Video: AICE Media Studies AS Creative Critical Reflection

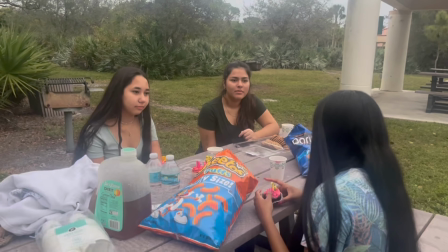(4:05)
We used many master eye-level 3 shots to show the connection between the girls as they sit at their picnic table.
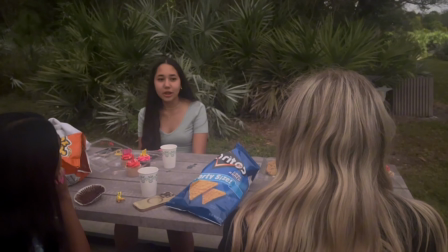(4:11)
We also utilized many over-the-shoulder shots during the girls' conversations to move fluidly from one speaker to the next.
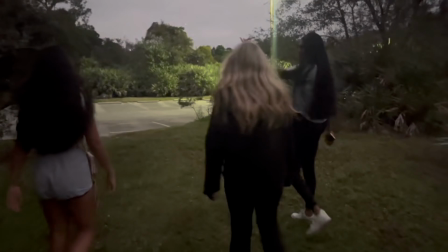(4:18)
Regarding our sound use, we used loads of conversational and friendly dialogue that puts the girls' tightly knit friendship on display.
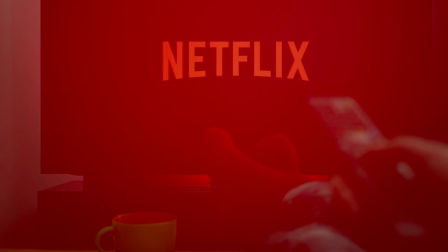(4:26)
Regarding our distribution, this film could either be streamed or have a theatrical release.
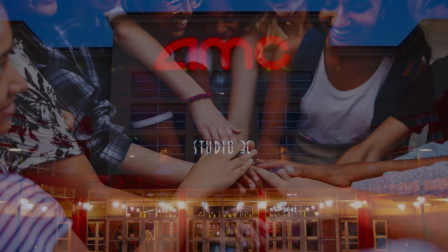(4:31)
Both options would garner similarly fun and exciting responses. To target my audience, I would create profiles on social media sites that many teenagers use,
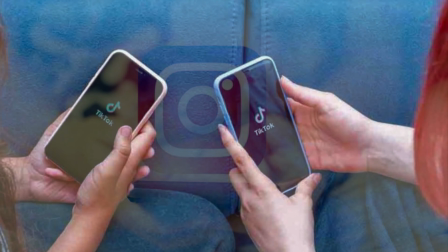(4:40)
such as TikTok and Instagram, to get people to start talking about it and waiting for its release.
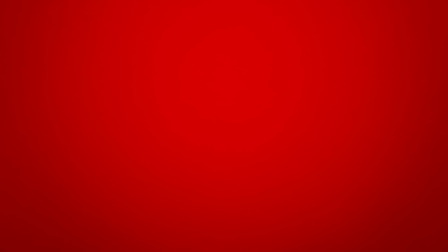(4:45)
The production company that I would like to work with is Warner Bros.
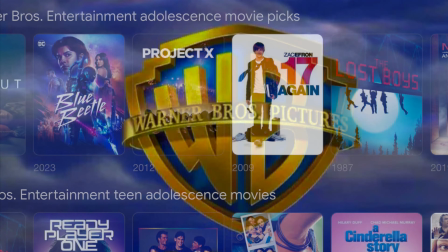(4:49)
Looking at their produced movies, it is evident that they produce lots for the teenage audience in different genres, such as superhero, sci-fi, drama, action, and horror.
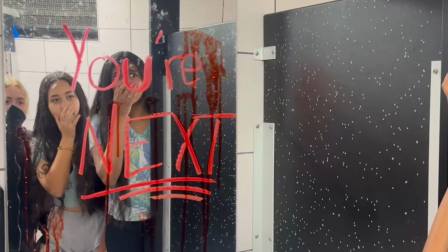(4:58)
Warner Brothers producing our teenage horror film would thus make perfect sense.
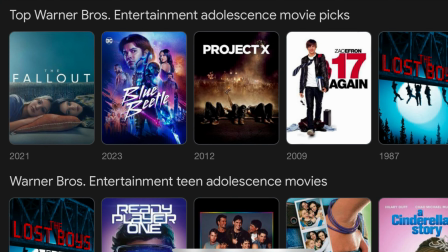(5:02)
I would feel ecstatic to work with them as they have produced a plethora of popular, well-grossing, and extremely well-done films.
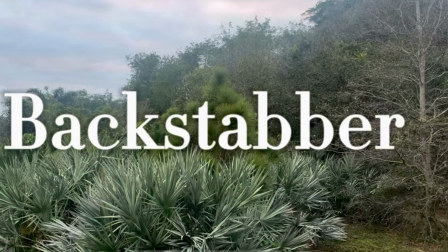(5:09)
Throughout this project, I watched my production skills vastly blossom and grow.
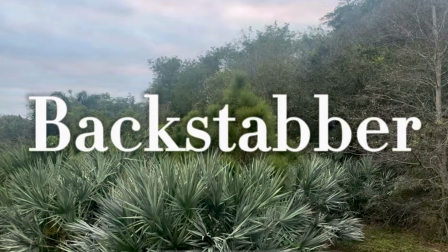(5:14)
When I began this course, my directing and acting were mediocre and I was having trouble brainstorming ideas for a possible film.
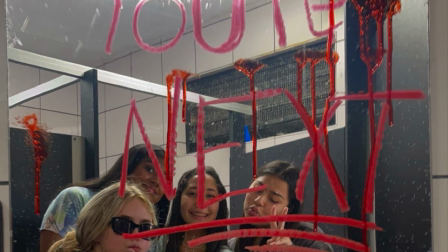(5:20)
However, when I began working with my group and when we collaborated together to form and execute ideas for our film,
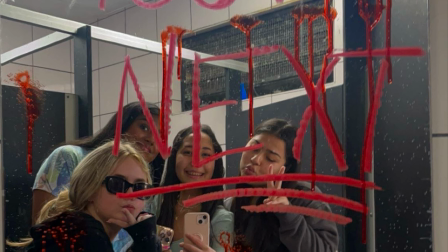(5:25)
I found myself becoming much better at directing, acting, and brainstorming ideas.
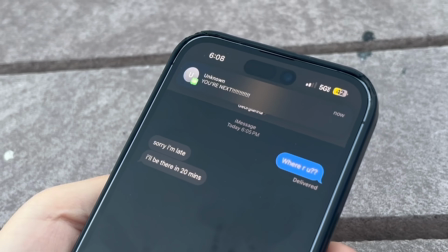(5:30)
For example, I suggested the idea of an insert shot right here showing the scary text that pops up on Mia's phone, startling her.
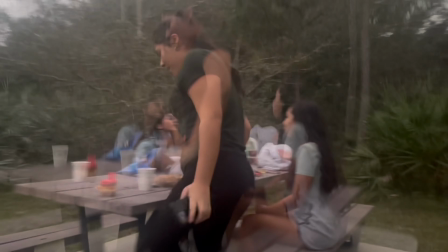(5:37)
As a result of my suggestion, we implemented this insert shot into our film, a decision that definitely elevated our plot.
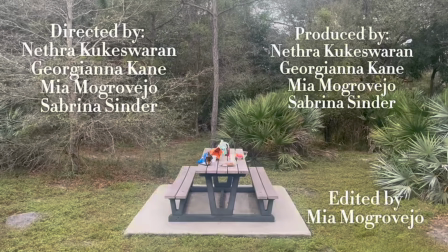(5:43)
Additionally, during the first few scenes where all the girls are sitting at their picnic table,
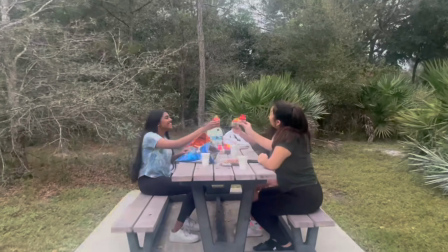(5:47)
I directed the acting of myself and my group mates, giving pointers on how to make our conversation seem more real and natural,
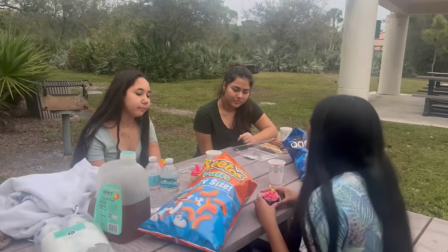(5:53)
just like a conversation between girls in any normal friend group.
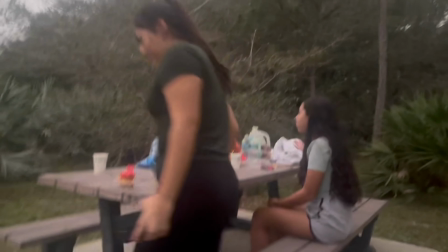(5:57)
This scene is one example of that, where my group mate and I improvised our subject of conversation, using our acting skills to make it sound as if we were gossiping about someone or something,
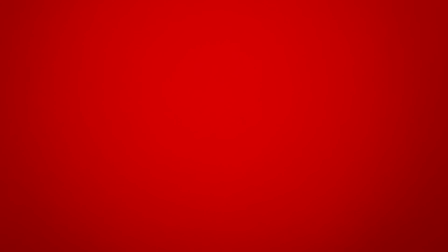(6:05)
just like many normal friend groups do. Now that this final project is done, I have become much more proficient in my directing, acting, and brainstorming skills.
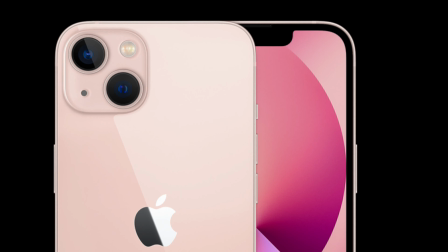(6:13)
For this project, we used an iPhone 13 to film all scenes. It was very effective and had a great quality camera.
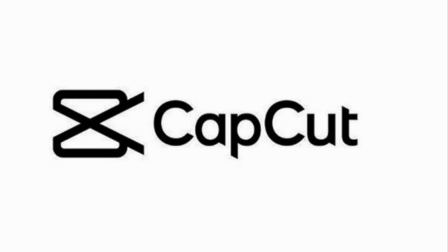(6:19)
I did not edit this film, but my group's editor, Mia, used CapCut to edit the film and add sound to it.
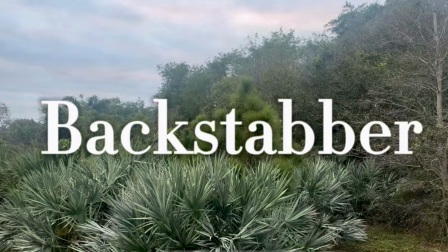(6:24)
The use of sound was very effective in conveying genre and narrative to the audience.
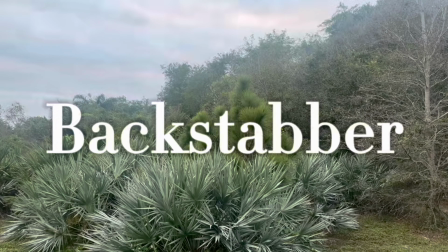(6:28)
The spooky soundtrack unfolding through the first half of the introduction lets the audience know that this is a horror film, and the use of a heart-pumping soundtrack here
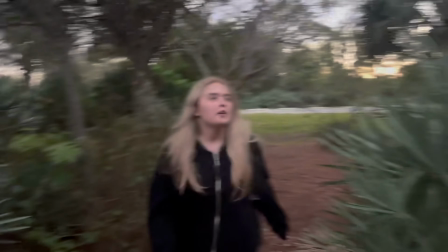(6:38)
conveys feelings of anticipation to the audience.
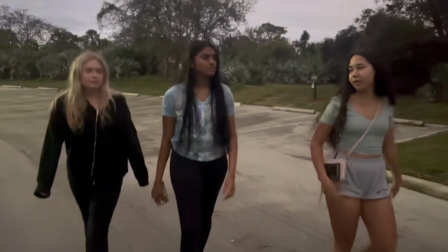(6:41)
Additionally, we used natural lighting, scheduling our filming times to match the sunset so that we could film when the sky was darkening, creating a sense of fear as it became night.
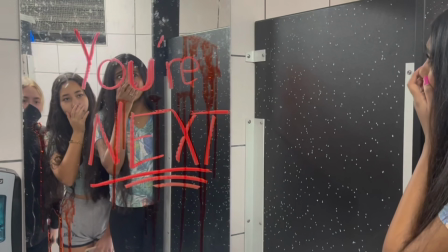(6:49)
This helps establish genre because a popular horror movie convention is when terrifying things occur in the deep, dark dead of night.
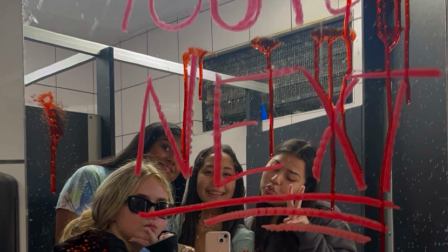(6:55)
All in all, I am so proud of this film and I had a blast taking part in it with my fellow group members.